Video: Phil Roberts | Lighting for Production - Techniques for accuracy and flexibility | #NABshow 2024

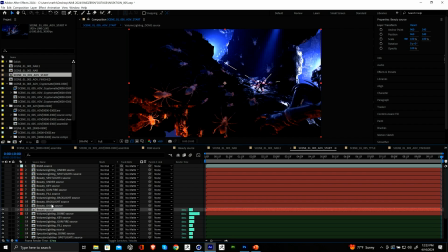[39:44]
So starting off with my beauty, and then I'm going to take my dome source. So if I hit, I'm actually going to change the blend mode to all add, basically.
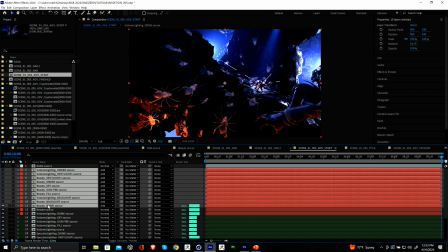[39:59]
We're adding all of these in. So this dome source, so I hit T on the keyboard,
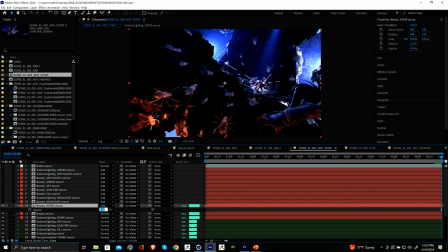[40:08]
it brings up the opacity, and then I'm just going to take this down to 75%. So we're just bringing some of that beauty source underneath back through. And then our backlight source, you see it's quite blown out.
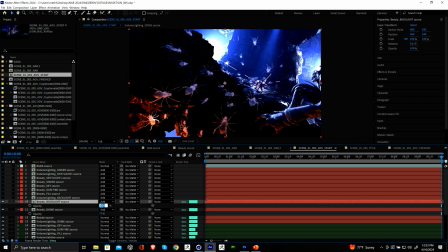[40:22]
So we want to bring that down to maybe like 30%, just so it's not blowing, it's completely blowing out. And then we've got a volumetric backlight source, again,
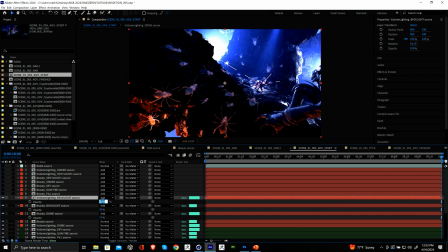[40:35]
really blown out, but with the power of compositing, we can just change those values. We've got our fill source, so this is like the light that's kind of coming in from the front.
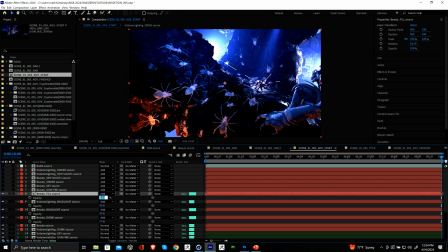[40:50]
It's just giving a little bit more detail there. So we want to bring that down to maybe like 30% as well. Our gunfire, we'll keep that at 100%. It's just a little bit of extra light coming from their guns. The key source,
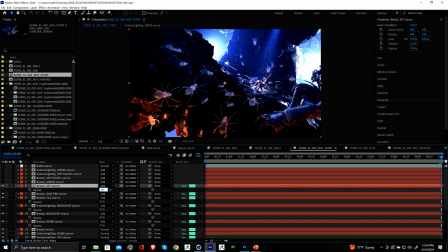[41:12]
we want to be at maybe like 20%, I would say, on the right hand side. And then our under source, we'd be at 20% as well.
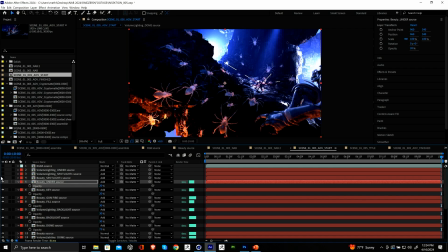[41:26]
So all I do when I get these passes is I just have a play around, basically, on getting all of these values and what I want to bring out in these shots,
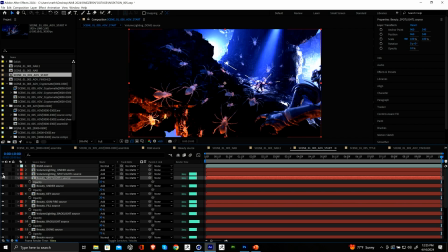[41:42]
how much of a bias I want to, towards one of those shots. And then we've got a volumetric under source, which is also 100%.
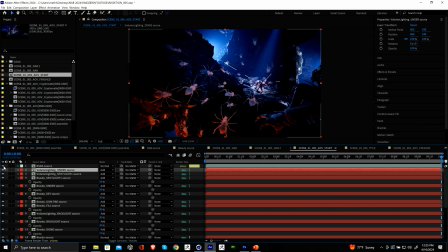[41:56]
Okay, so we can kind of see what we've done there.
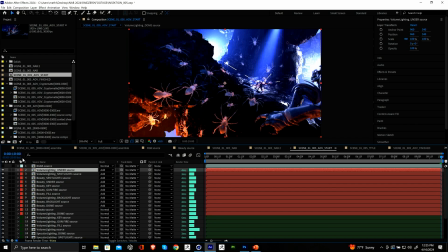[42:03]
So trying to make it like a little bit more cinematic and bringing out areas. It's maybe that some of our like back source lighting is maybe just a little bit too heavy.
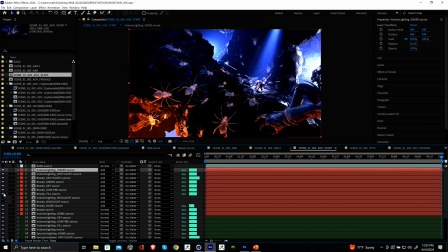But basically, I
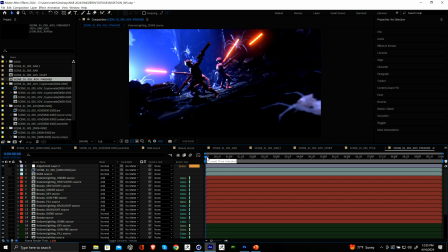[42:27]
have a finished version here where what I've done is I've kind of built those up the way I did before,
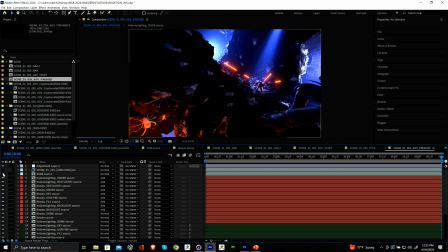[42:36]
just to give it a little bit more of a cinematic look compared to the kind of very balanced version from Redshift. We've got that. If I flick them on between each two, and then what else I've done as well is I've added some Red Giant
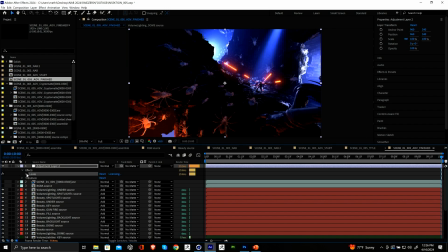[42:56]
looks effects.
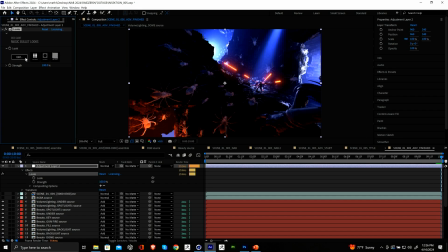[42:59]
So if I go into here, I can show you what I've done. Basically, it's when you get renders out of a 3D package,
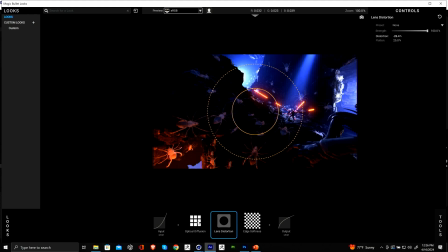[43:09]
I always like to add like lens effects and diffusion as well. Like you've got this glow here, so we can control how much of that bloom is happening in looks.
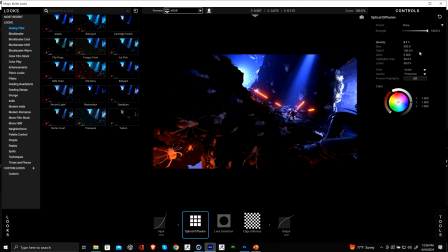[43:25]
So I did like normally these presets coming like really hot, so they're really over exaggerated. So you just need to dial them back. It's just to show you, how like what's being affected.
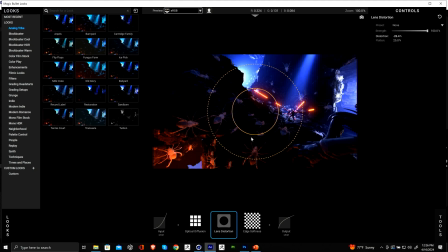[43:38]
So I've got a bit of optical diffusion. I've then got lens distortion, and then I've got edge softness as well. So it's just like getting some of these lens effects that just adds a little bit more kind of realism to the shot.